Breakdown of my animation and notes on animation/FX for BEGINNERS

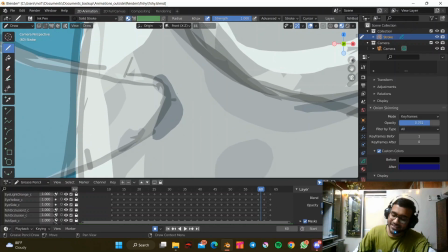So, this layer is the occlusion that I did.
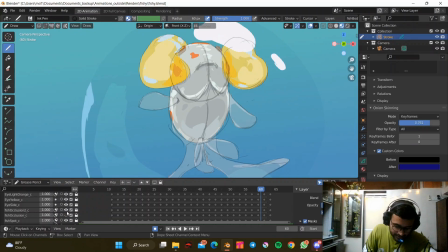This is for the mouth and the gills, and this is for the fins. I hope.
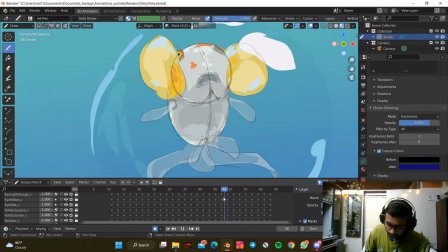Let me go to the another layer, which is more prominent. Maybe I'm not sure.
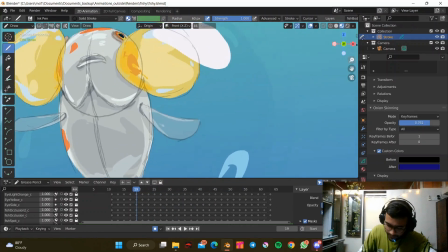Okay, it's not prominent anywhere, but yeah, this is the layer I'm talking about.
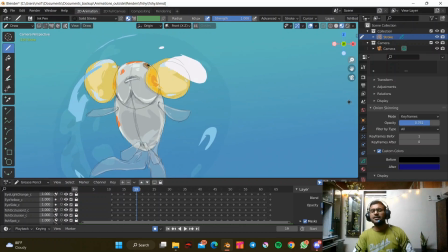So it's more dark. It shows basically I wanted to make it look like 3D, so obviously this had to be there.
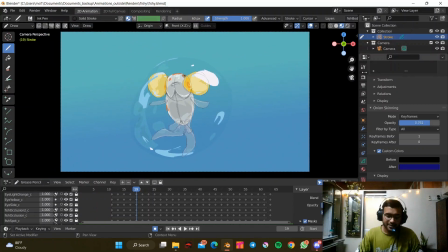Otherwise, it would have looked more flat, even though it's looking slightly flat even to my eyes right now. But I will develop my skills. So that being said, so yeah, that is all done.
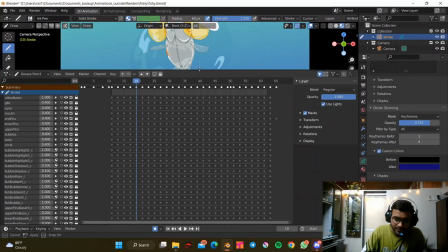So are you excited to see the magic here? Okay.
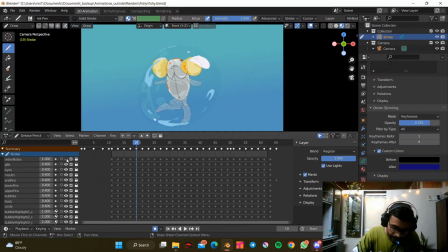So what I'm gonna do is I'm just gonna turn on the my slowly, steadily. I'm gonna turn off the layers. Let's see how neat it looks. I love it.
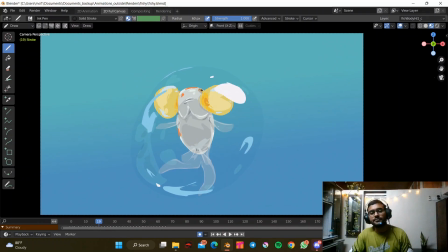I love when so all whatever I did was like step by step process.
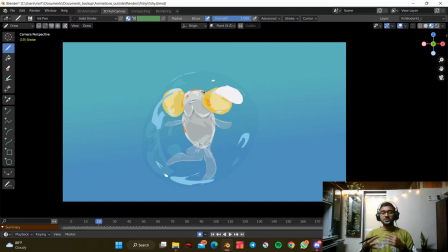Too many colors involved, too many thinking process, too many corrections as I'm going. But it was really rewarding. I mean, I literally didn't have anything on Saturday. I skipped lunch, skipped dinner, skipped bathing, skipped cleaning the room, skipped doing the dishes, skipped everything, skipped cooking all together, just because I wanted to finish the animation.
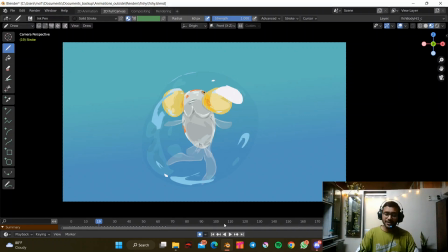And well, it was rewarding. I totally loved it. Ha, I talk too much, I guess.
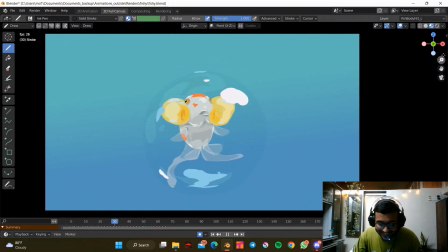But yeah, that being said, so this was the animation I did, and
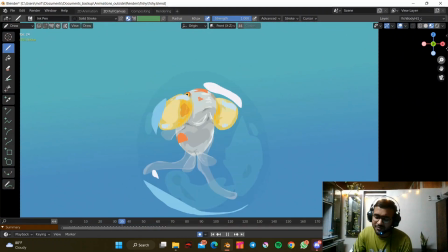as of now, I like it, but I'm sure I'm gonna hate it few weeks later. But yeah, so this is what it is after following the structure properly, after following the basic principles of how bubble works, how fish works.
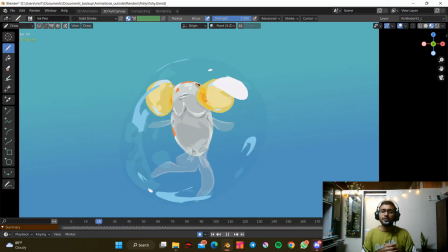So that's I mean, I hope you understood how referencing helps while doing anything. If you get really confident in certain subjects, you can you I think you will probably stop looking for references there.
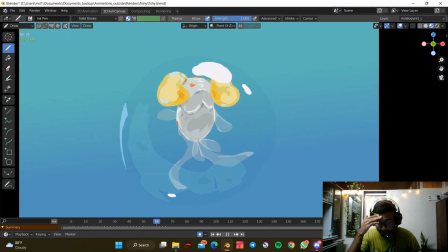But if you're not, if you're new to anything, please go refer. There are a lot of amazing animators, artists out there. There's Lightsol, there's Kontan Kodanium, there's, I hope I'm pronouncing his name because in English we pronounce it Quentin, I guess.
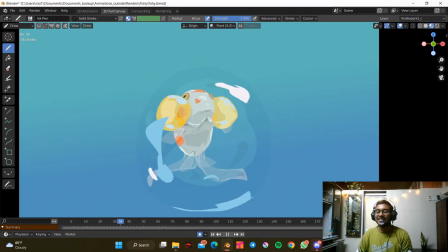There is Hussein Untoro. There are lots.
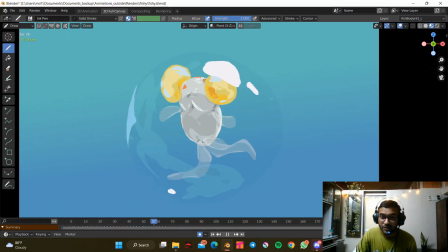I mean, I'm not highlighting any names, but there are lots and lots of 2D effects or even character animators are out there. So yeah, there are a lot of FX gods. Boyko, I guess.
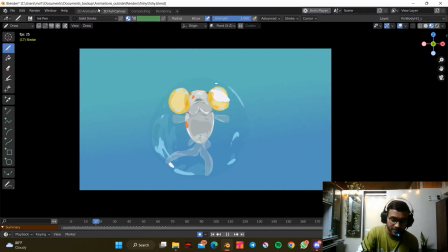Yeah, Ivan Boyko is there. So yeah, there are lots. I mean, I'm not gonna mention all of them. So that being said, so this is the result.
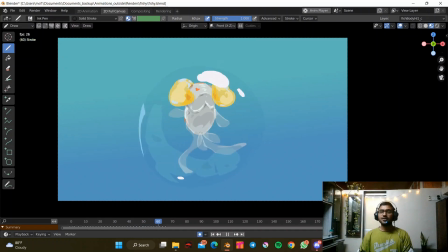I hope you enjoyed the breakdown, and I hope I would continue to show my face and record my audio. Please mention in the comments if you liked it. I would really, really appreciate your feedback.
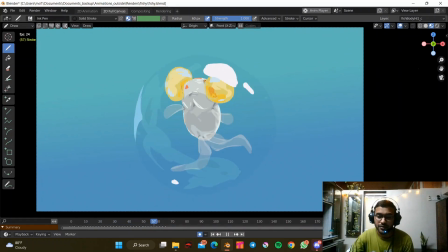And if there's anything that you want me to make a video on, please let me know.
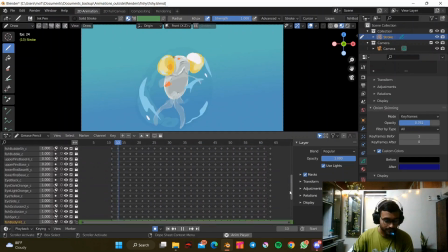Till then, I would say tada, see you, bye bye, catch you very soon.